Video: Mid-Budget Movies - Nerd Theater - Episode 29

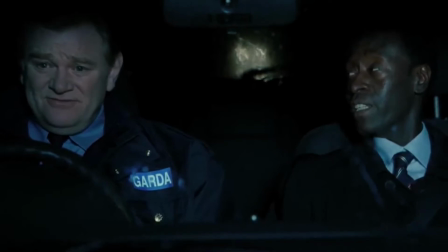7:57 They're the unlikely duo of this story but I love that this movie took the route that it did you know sometimes you'll see buddy cop or you know road trip movies whatever the case may be where you have an unlikely pair and they're forced to come together and over the course of the movie they become friends magically and it doesn't always feel organic I like that this movie went the route more of like respect there's a great rural cop slash city cop dynamic, neither of which of the two understand the other at first,
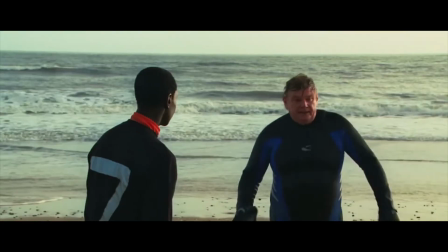8:34 but as they learn more about each other, they kind of start to grow a fondness and respect for that. There's a lot of fun to be had with this movie. It's got meta moments, there's an oddball sense of humor throughout with great running gags, one of which that stood out to me was when Wendell introduces himself as an FBI agent characters will light up and get interested and then he'll they'll ask like oh behavioral science unit and he'll say no no I'm in the drug unit and they kind of okay they deflate and get uninterested in the conversation which was really funny and there's genuine heart to be found within this movie while still staying in the realm of possibilities with these characters and when it comes down to it and there is action in the movie it's really fun it's well shot and it's it's exhilarating it's
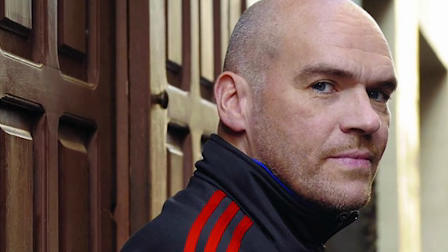9:25 cool that john michael mcdonough got a chance to work on a kind of higher concept creative vision you know this was his baby he wrote it directed it and it's cool to see his first movie out of the gates work on so many levels Our second film today is Ty West's The House of the Devil. Now, I thought this would be a good one to talk about, especially because Ty West's new movie, X, was recently released. So I wanted to rewind time a little bit and talk about one of his earlier works with a much lower budget. Now, this movie takes place in 1980s Connecticut, and it's very akin to the style of 80s and 70s, especially lower budgeted horror movies that were being released at the time.
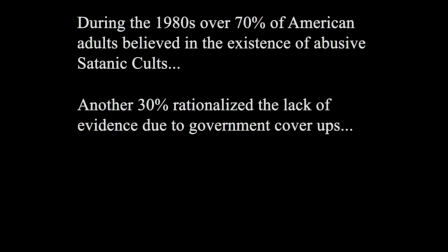10:14 The movie opens with a legitimate statistic about the occult in the 1980s, followed by an illegitimate statement that this movie is in fact based on a true story. But there's a reason for both. The statistic I mentioned came from in the 1980s, it never really went away, but it was really prominent in this decade in particular, there was the whole satanic panic. I'm sure you guys have all heard of this to one degree or another,
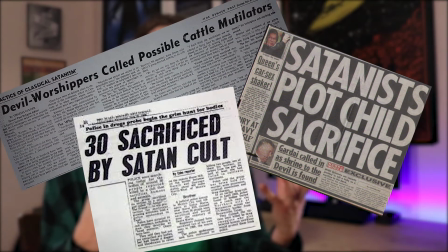10:40 but essentially what it was was a bunch of faceless claims were being made that Satan worshipers were kidnapping people and putting them in these insane rituals without any proof of this whatsoever.
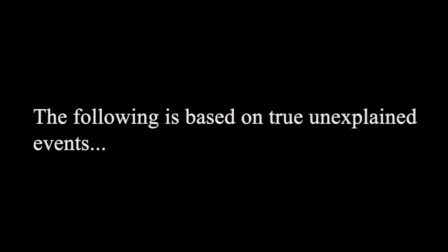10:53 And the based on a true story bit was added to the opening credits because Ty West felt
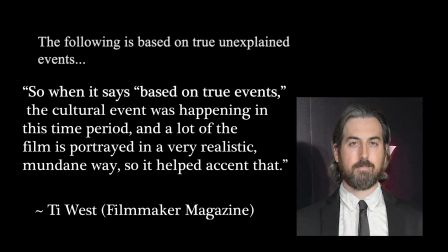10:58 it accented this film style as well as the movies it was paying homage to,
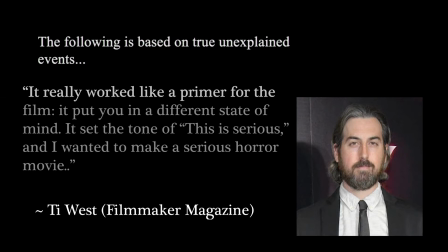11:03 as well as the fact that he felt that it would be something that would immediately catch the viewer's attention that would make them lock into this movie and take the story with full severity. So I thought that was a pretty clever way of tricking the audience into thinking what they're watching was more or less legitimate.
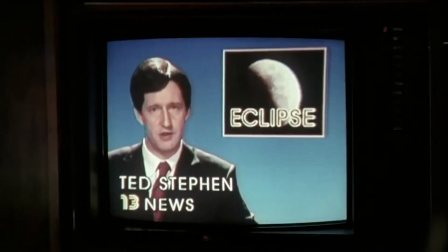11:20 And the movie's style is great. It was shot on 16 millimeter film, it's got an amazing look to it, it's very grainy,
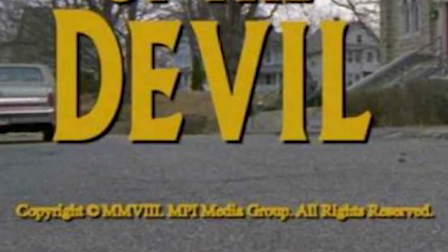11:27 has a lot of depth to its shots, and I love the little all rights reserved bumper put under the title of movie as it opens. Just little details like that show how much love was put into the craft of this film.
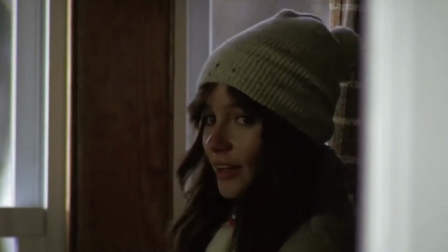11:40 The plot for this movie is super simple. It follows a young woman named Samantha who really needs money for her new place,
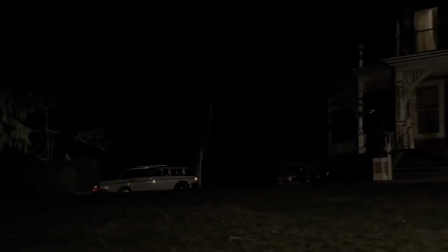11:46 so she accepts a babysitting job that has more than its fair share of red flags. Samantha is played wonderfully by Jocelyn Donahue.